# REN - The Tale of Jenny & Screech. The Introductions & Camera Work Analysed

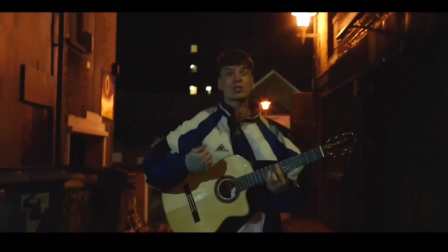8:17 Now you are the policeman. The cameraman is the policeman.
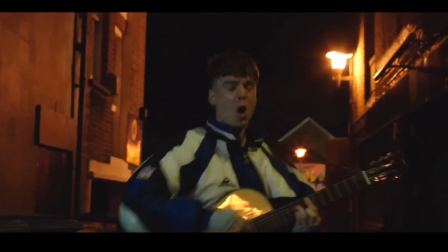8:23 You, the viewer, become the policeman, looking at this guy, angry at, shouting at you,
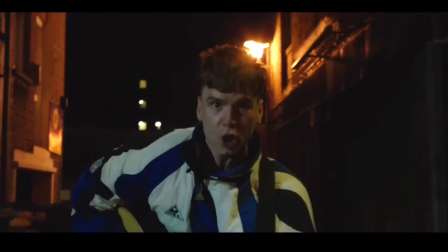8:29 giving you abuse, and then suddenly you're the officer.
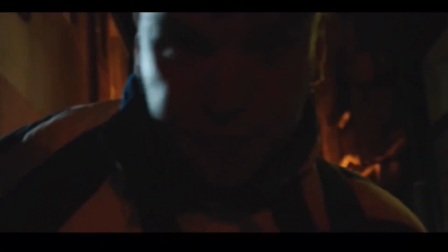8:34 The guy's coming towards you. He's like manic. He's an animal possessed.
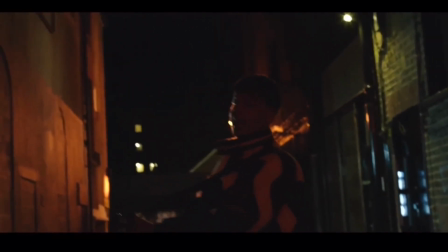8:41 And what are you going to do? You're going to do what Richard did.
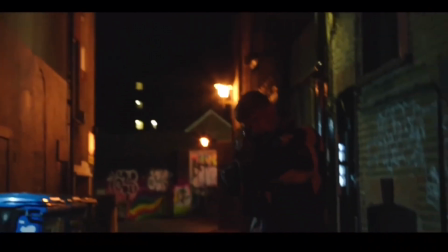8:49 And then, of course, you get the camera action of the bullets hitting him and the falling down.
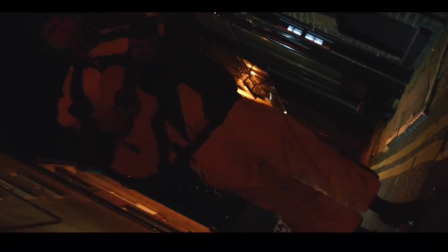8:57 And then you get this brilliant walk by Ren.
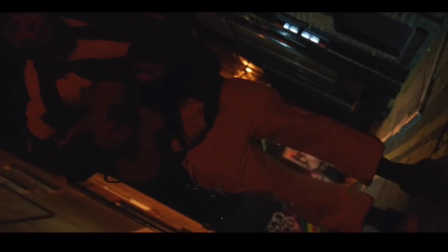9:02 That walk was just perfection, because that is exactly how an officer would approach a body, I think.
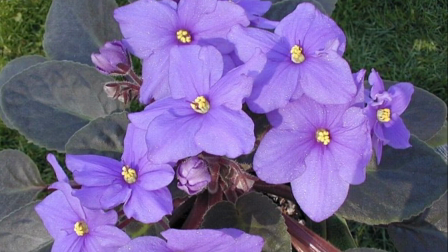9:11 Brilliant. So by the time we get to Violet's tale,
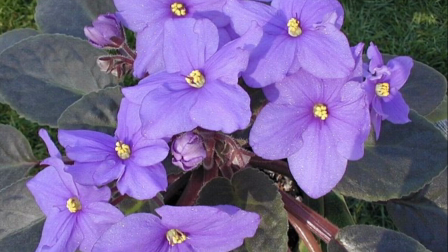9:17 obviously the cameraman as well has learnt more and can do more.
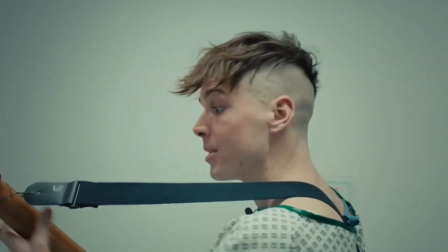9:24 So we'll start off here with just the simple follow, but they're in a corridor.
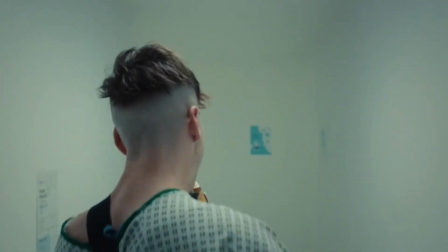9:31 So this is going to be a difficult pass.
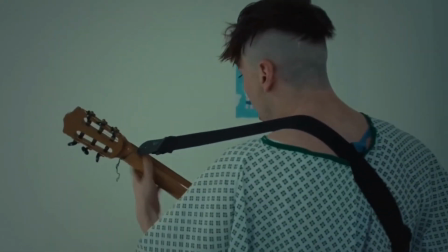9:34 He's got to do a walk past in this very, very narrow corner, which he manages to do with perfection.
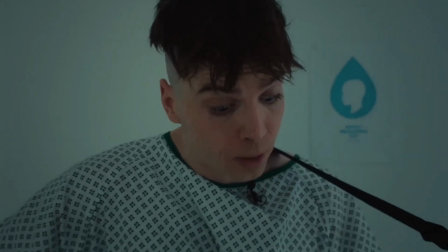9:41 And then he's walking backwards now.
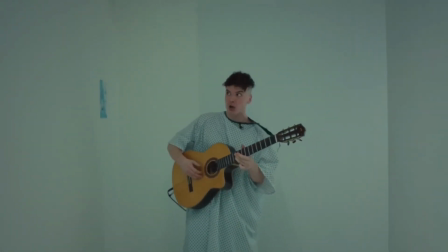9:47 we're getting a long pan view of Ren.
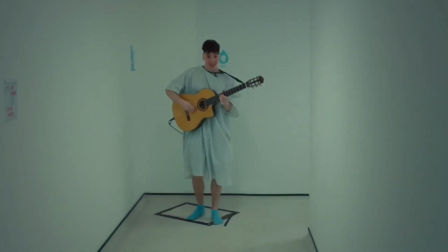9:51 We can even see the markers on the floor for Ren to be stood in,
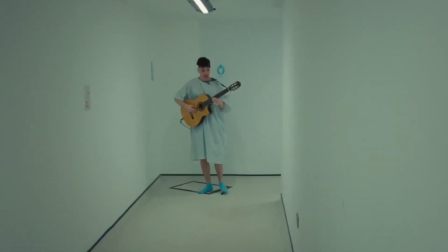9:56 so he knew where he had to be to allow the cameraman to go past him.
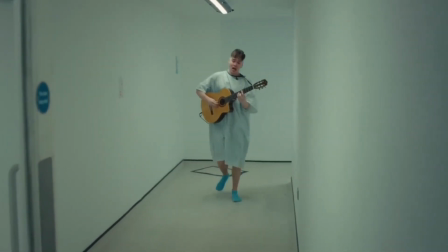10:02 Now of course we get the walk.
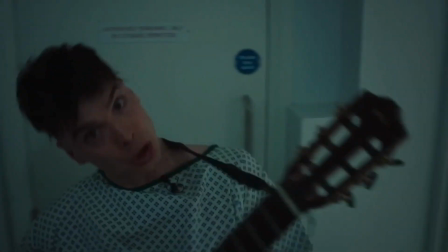10:05 Now of course the camera guy is walking backwards, and now he's going upstairs backwards.
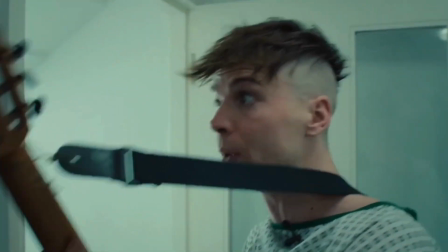10:14 Congratulations, mate, well done on that. Yet again he's in the perfect position,
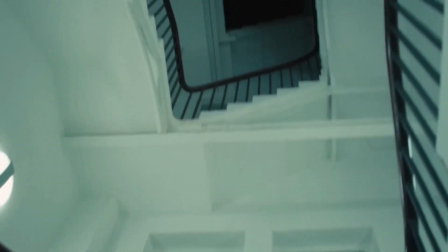10:21 and he follows the gaze of Ren up into the heavens to get that reverb.
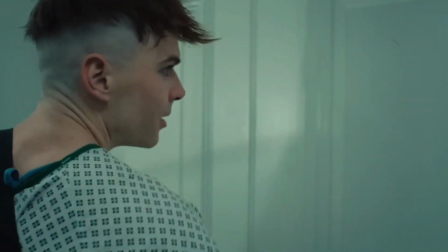10:32 Then it's straight into a close-up against the door.
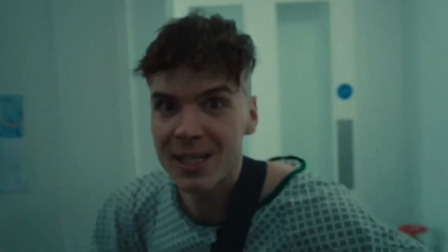10:39 And now, of course, he's got to navigate through a door. And he stands by a bedside.
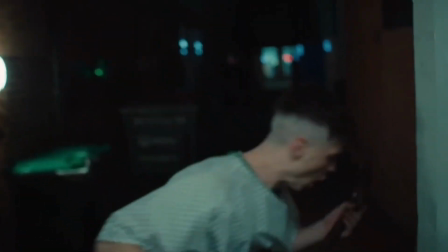10:45 So he's just inside the door now.
You fucking slut, I know you're up.
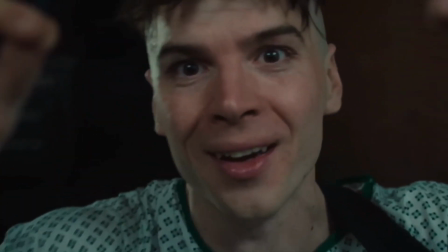10:50 And he pinches now out of focus, in focus, close-up shot.
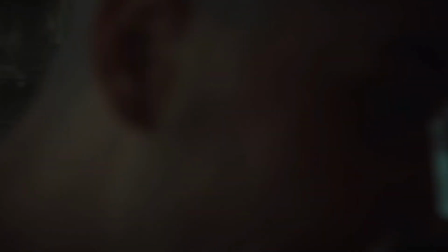10:55 So he stays silent, things turn violent.
Then again he had to do a pass.
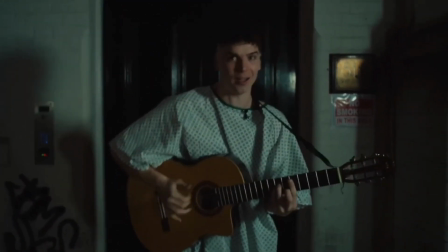10:59 That's the sound of his fists when they fall like and then he backs off, and more walking backwards for the rest of it.
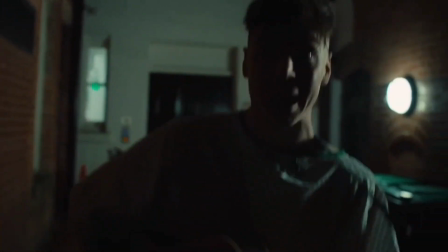11:06 Brilliant camera work.
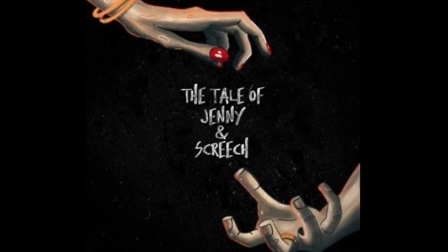11:09 I also believe that Ren used the same cameraman on all three of the tales, a guy called Samuel. So congratulations to him as well, because he helped make this masterpiece, no doubt about it.
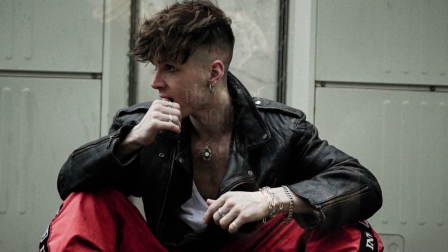11:26 There'll be one more of these next week's, a final conclusion where I'm going to wrap everything up
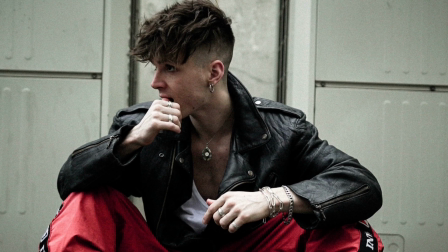11:33 and talk about the future, not only for Ren but for the tales. Will they be added to? Because don't forget, this is an epic tragedy.
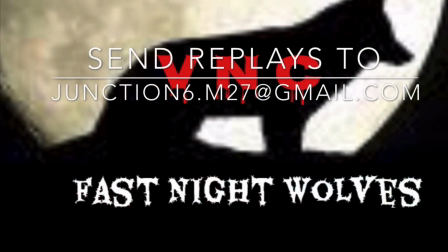11:45 Everybody must die.